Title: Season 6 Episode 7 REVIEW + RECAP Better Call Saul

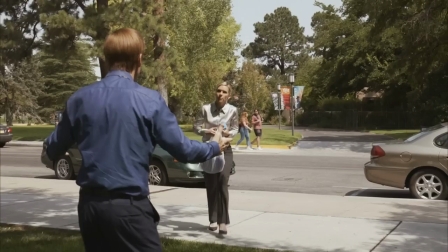[4:21]
So as Kim arrives, Jimmy asks Kim if she's sure she wants to do this. He tells her to get back in the car to bust the speed limit and that she'll make it to Santa Fe by lunch.
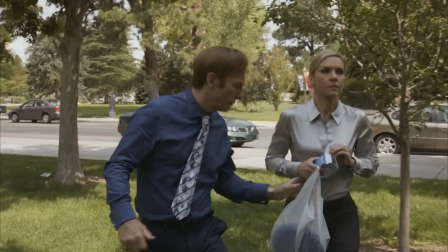[4:29]
This is yet another chance for Kim to go to the Santa Fe meeting, but she has fully gone down Bad Choice Road, and she wants to be here instead.
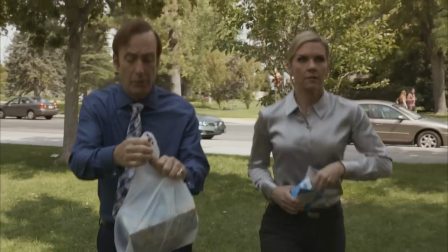[4:36] "You're sure of this? Absolutely sure. You get back in the car, bust the speed limit, and you'll still make that lunch." "Jimmy, this is where I need to be."
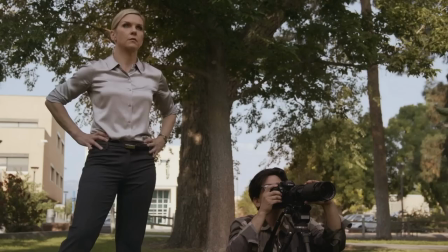[4:44]
Look out for a future video where I'll be discussing Kim skipping out of the Santa Fe meeting and what that means for her character.
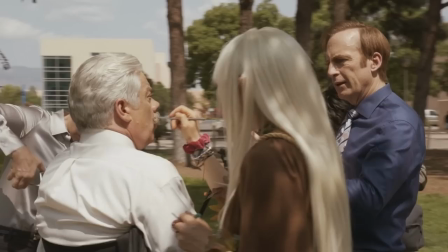[4:50]
We then get a continuous shot circling around all the characters preparing the body double for his new shoot with a cast.
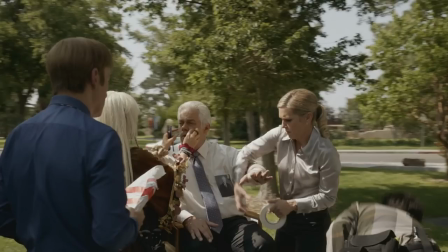[4:56]
Kim haphazardly wraps a makeshift cast around him, with Joey mocking the fact that that's even supposed to look like a cast.
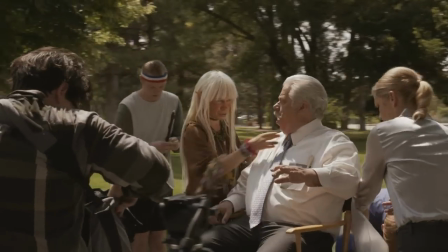[5:01]
Lenny gets excited, saying, I'm here.
The plot thickens, this changes everything.
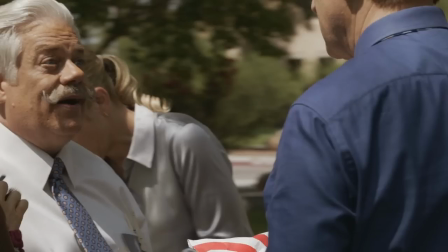[5:06] Nothing changes.
Asking for a new backstory, and then Jimmy says that the broken arm is symbolic, which Lenny totally falls for. Jimmy gives him direction that he's on a covert mission to accept a very important package, and to act casual but with a touch of mystery.
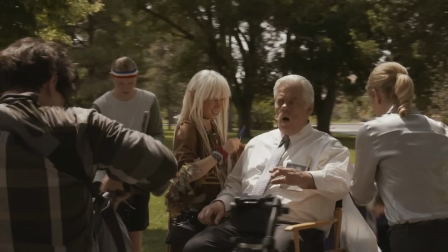[5:20]
Absolutely love these scenes with the camera crew and Lenny, it's fun, upbeat, and hilarious.
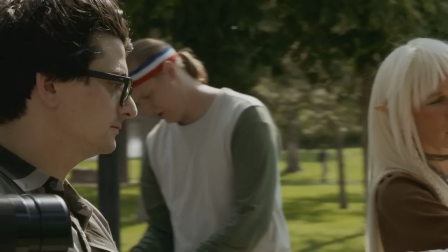[5:25]
It's also crazy how the episode starts out so happy-go-lucky, so to speak, but as the episode goes on, it just gets darker and darker.
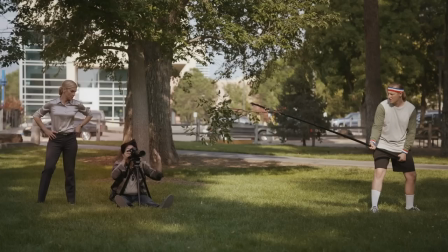[5:32]
Drama Girl uses a reflector for lighting, with the sound guy hilariously having a single branch on the end of his boom mic stick, replicating the picture being taken from behind a bush or some foliage. Their first take goes wrong, with Lenny facing away from the camera.
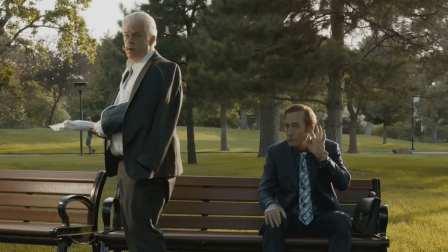[5:45]
Kim directs them to turn around, and as a small nitpick, it's kinda unrealistic that Jimmy is acting so clueless here, as normally he does a great job with directing his own commercials. I feel like the creators wrote it this way to give Kim more of a purpose for being there, to, you know, give her reasoning why she didn't just go to the Santa Fe meeting,
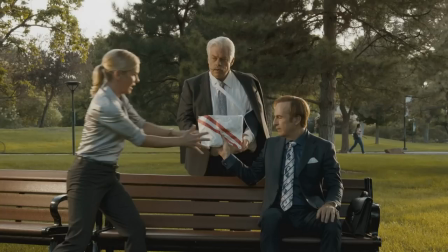[6:01]
and it seems kinda sloppy in regards to Jimmy not knowing how to properly direct it himself, kind of seeming out of character.
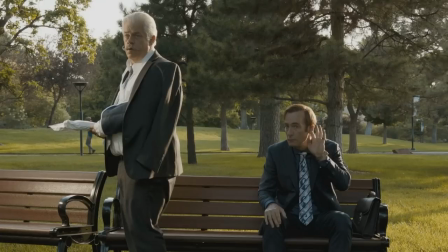[6:09] What? What is she? What is she?
Jimmy and Lenny don't understand her from that distance, so Kim throws off her shoes and runs over to correct them.
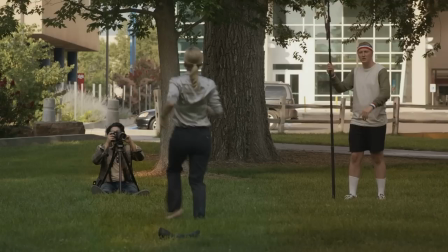[6:18]
As she runs back, Joey yells out that her shoes are in the shot, causing her to go grab them.
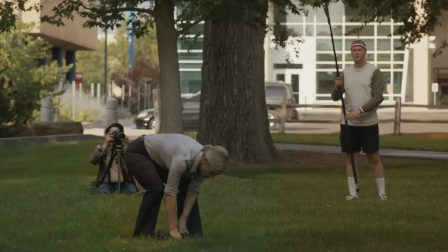[6:23]
I do like this touch of Kim's shoes getting in the way, as it's a relatable moment of trying to do something quicker, but then ending up frustratingly taking more time in the long run.
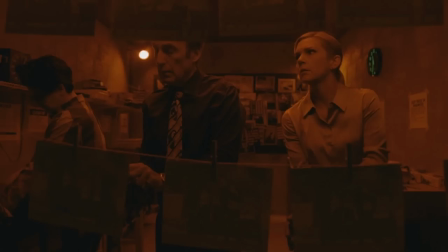[6:32]
We then see Jimmy and Kim in the dark room with Joey as he processes the fake PI photos.
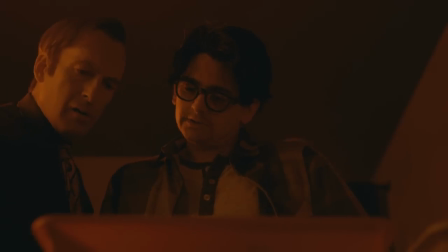[6:36]
Jimmy asks how it's going, and Joey just keeps saying, "Can't rush the process. Can't rush the process."
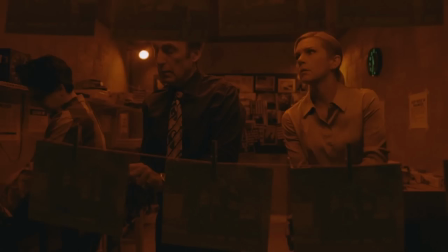[6:42]
Even though that's exactly what they're trying to do. Jimmy and Kim start grabbing finished photos and lacing them with the topical drug that they got from Caldera in the previous episode.
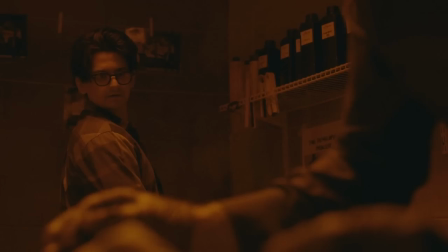[6:51]
Joey asks what they're doing, but Jimmy says it's on a need-to-know basis.
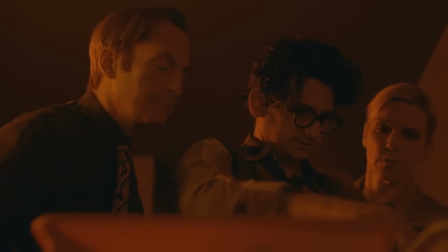[6:54]
They eventually get impatient enough with the process that they just yoink the final few photos and get on their way.
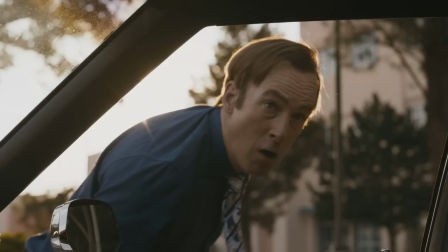[7:00]
We then see the reveal that Jimmy was running over to give the photos of the body double to Howard's PI, who was secretly working for them the whole time.
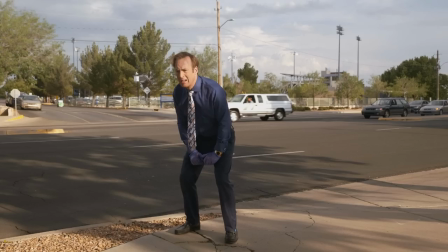[7:08]
This is a crazy moment that blew my mind upon first viewing.
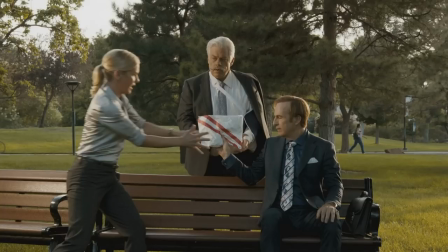[7:11]
If you have a keen eye for detail, you would have also noticed that the package that Jimmy hands Lenny at the bench is the same package that the PI previously showed Howard a photo of,
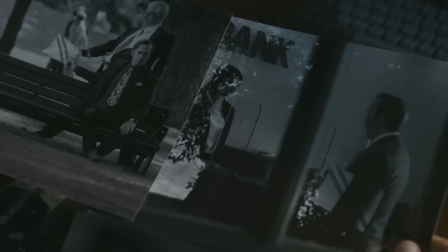[7:20]
with Jimmy supposedly withdrawing a large cash sum from a bank, already implying that the PI was in on the con before the PI reveal even happens.
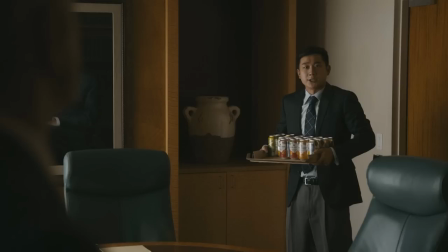[7:28]
So we then cut to HHM, as Howard is preparing for the mediation meeting. As newbie Carrie walks in to restock the fridge, he dumps a bunch of the cans on the ground.
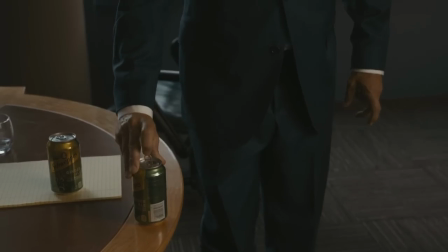[7:36]
Howard teaches him a trick that if you twirl a shaken up can by the lid, the centrifugal force pulls the bubbles from the inside of the can so it doesn't explode.
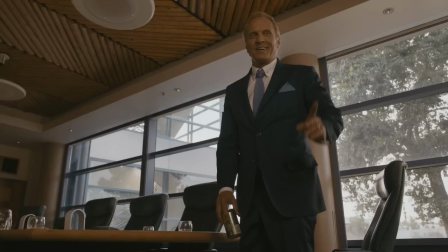[7:44]
Howard tells Carrie that they don't want to give their clients a surprise, but oh boy, is that the understatement of the episode.
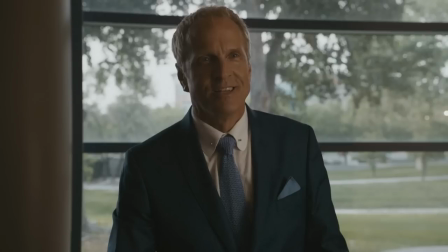[7:49]
The cans will end up being the least of Howard's worries.
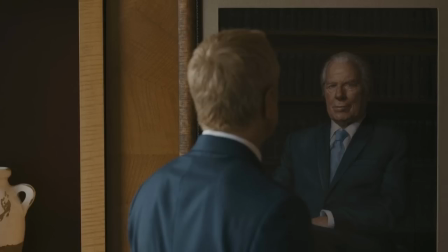[7:52]
Howard says that he learned this trick from Chuck, saying how he'd do this trick every single can out of habit without even thinking about it.
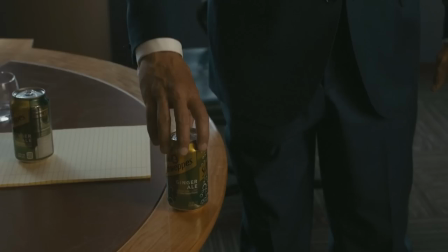[7:59]
This idea actually came from Tom Schnoz due to his dad teaching him that in the past.
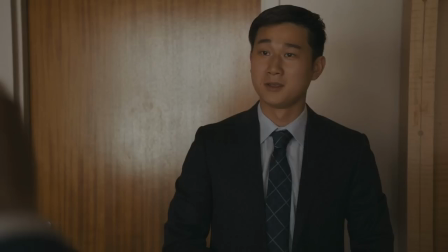[8:03]
Try it out if you dare, but for the most part it really does work. What's depressing is the fact that newbie Carrie doesn't even know who Chuck is, how he got hired at HHM without knowing who the McGill in Hamlin Hamlin McGill is just baffles me,
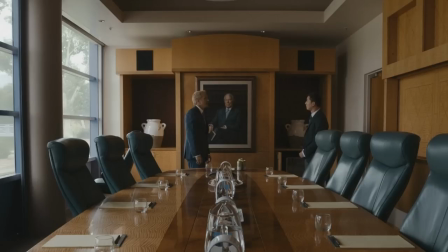[8:15]
but maybe it's due to no one speaking about Chuck publicly due to his mental condition that led to his suicide.
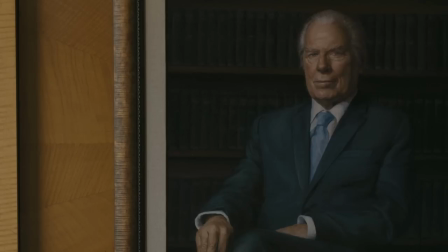[8:21]
Howard says that Chuck was the greatest legal mind he ever knew, but elaborates that maybe there's more important things.